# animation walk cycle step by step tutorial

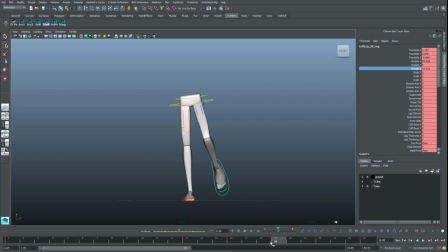1232s
But for now, we'll just key some rotation in there so the foot has a rotation change. And we'll save that for the polish phase. So as the foot picks up, we'll just drag it so that the toes point back where they came from.
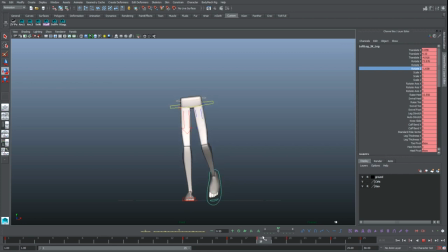1251s
And then there's this bit here where it finally rotates out, kind of comes around.
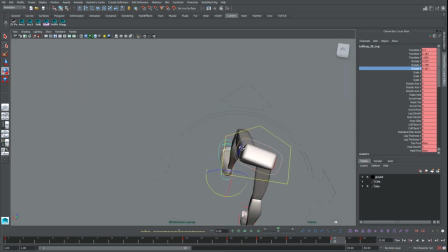1265s
Still delayed this way before it comes fully planted out, right? We can give that a bit of a roll in there.
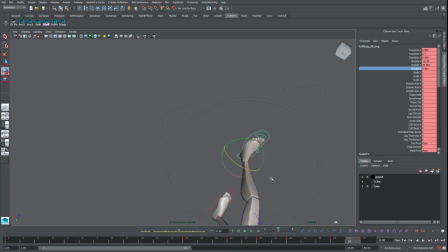1275s
Gives it more of an organic touch to the arc of the foot.
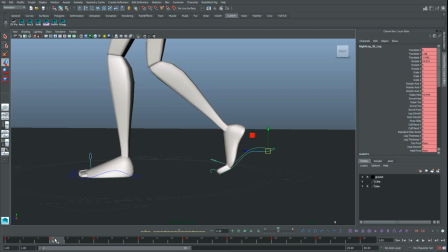1279s
The other thing we should try to sort out with our feet at this stage is the pickup of the foot itself.
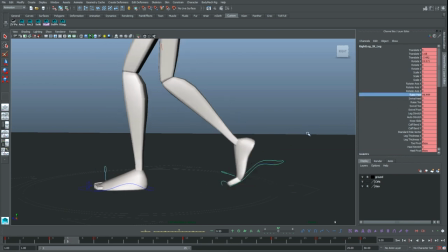1286s
So it's a bit unnatural because we're using some heel raise,
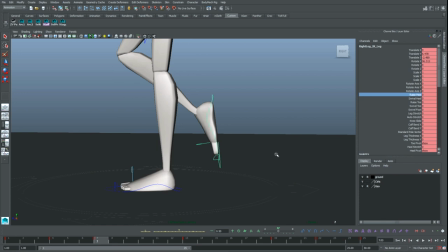1290s
and then the heel raise is gone when it hits this passing position.
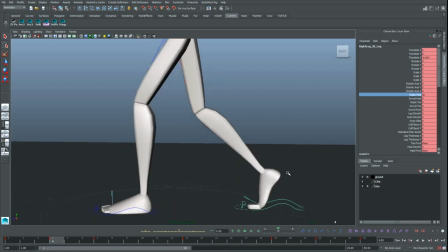1296s
So this is a 3D software thing where you kind of have to get the rig to move naturally the way you want, because this is changing the pivot of the foot, right? It's choosing to pivot from onto the top of
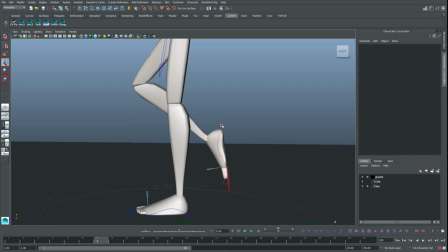1312s
the toes versus pivoting from the heel itself.
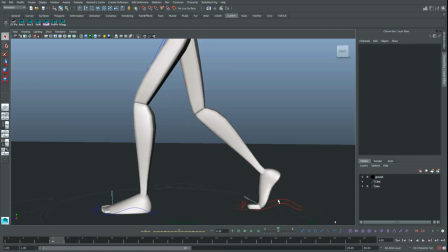1318s
The easiest way to really tackle that is to take this keyframe of the foot where it's down,
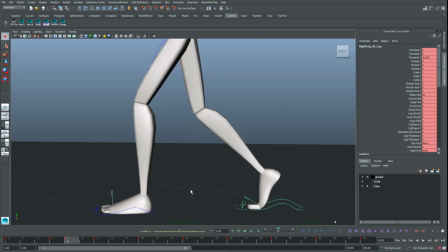1324s
copy it so that frame 4 and 5 is the same, the foot goes nowhere.
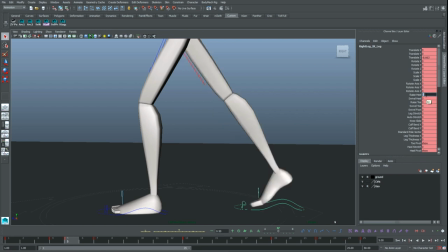1329s
And then we're going to kill the heel raise in one frame.
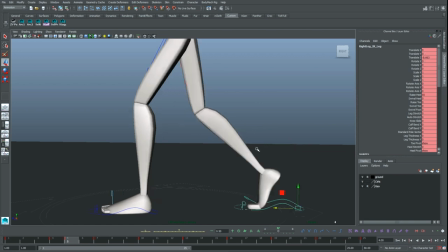1338s
We'll try to match it with rotation only and get it close there.
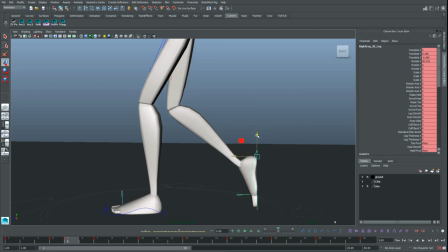1344s
We're doing like a manual in between for the foot pickup.
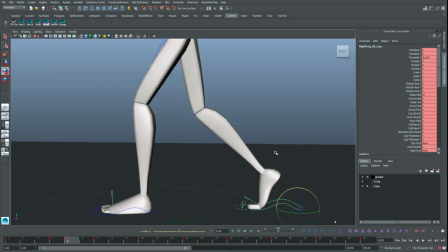1350s
Based off where the heel is, we need to change the angle, right? Because we're going to this position. We're like doing our own in between. So we need to get that toe close.
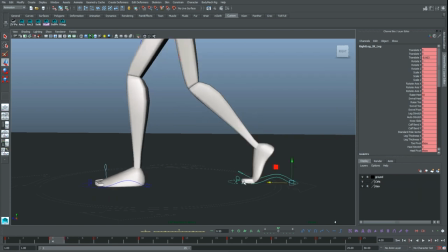1362s
We'll probably go towards the tip of where the toe is, so it looks like it picks up from there.
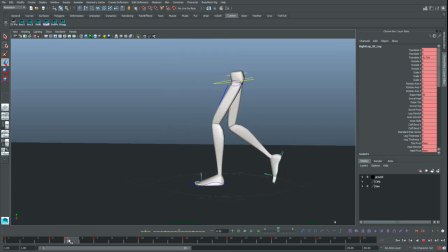1370s
And then we have a far more natural pickup and in between that's much smoother for the eye.
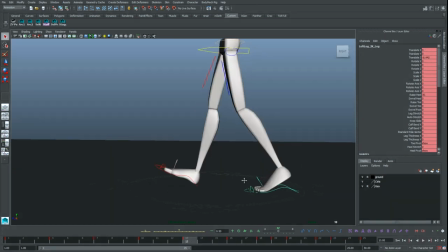1378s
We can do that for the other foot as well, really quickly.
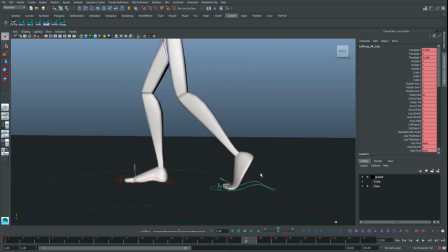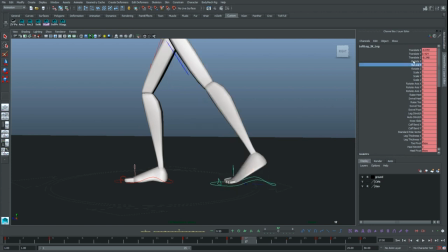1396s
Kill the heel raise, rotate the foot, rotate the foot down.
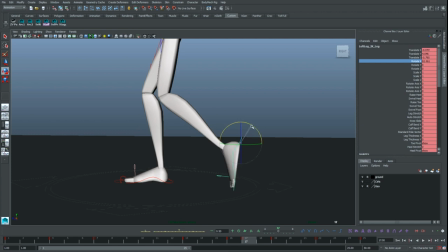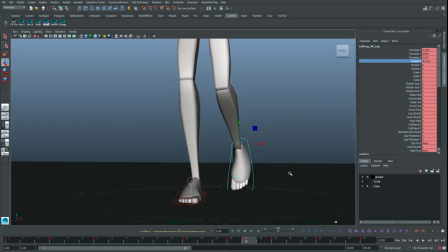And then as far as our in-betweens go from the front view,
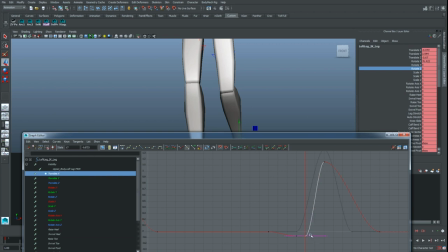1423s
we just got to be conscious of the keys that we put down and then let the computer in-between in there, right?
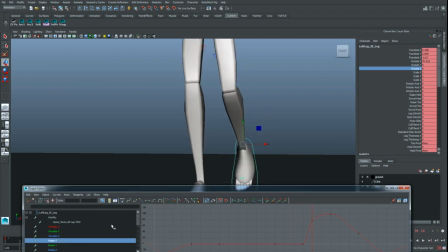1429s
So it's kind of going up and rotating how we want without this new key interfering.
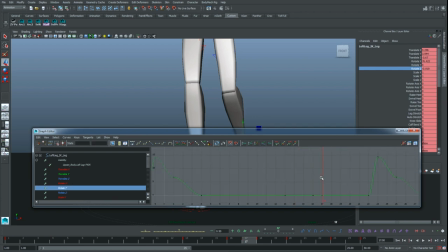1438s
Let me delete that extra key. Delete that extra key.
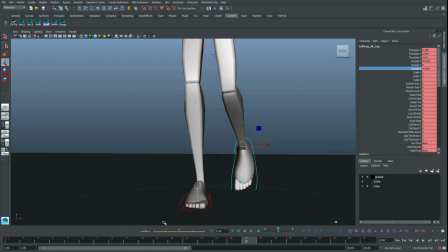And then we get a much more natural roll into our walk. We've got a little bit to sort out here.
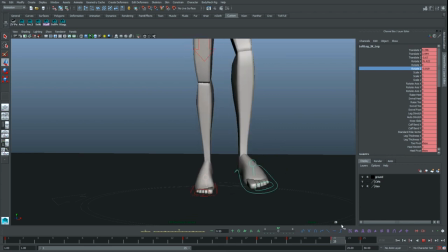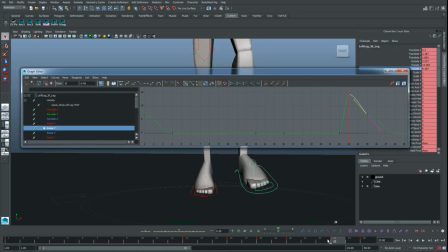1463s
If we just pull up the graph editor, we can see that
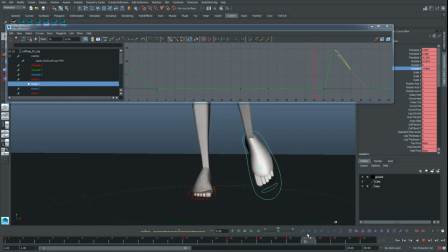1467s
this bit here that's causing the foot to wig out over these couple frames and look a bit wall smacky poppy.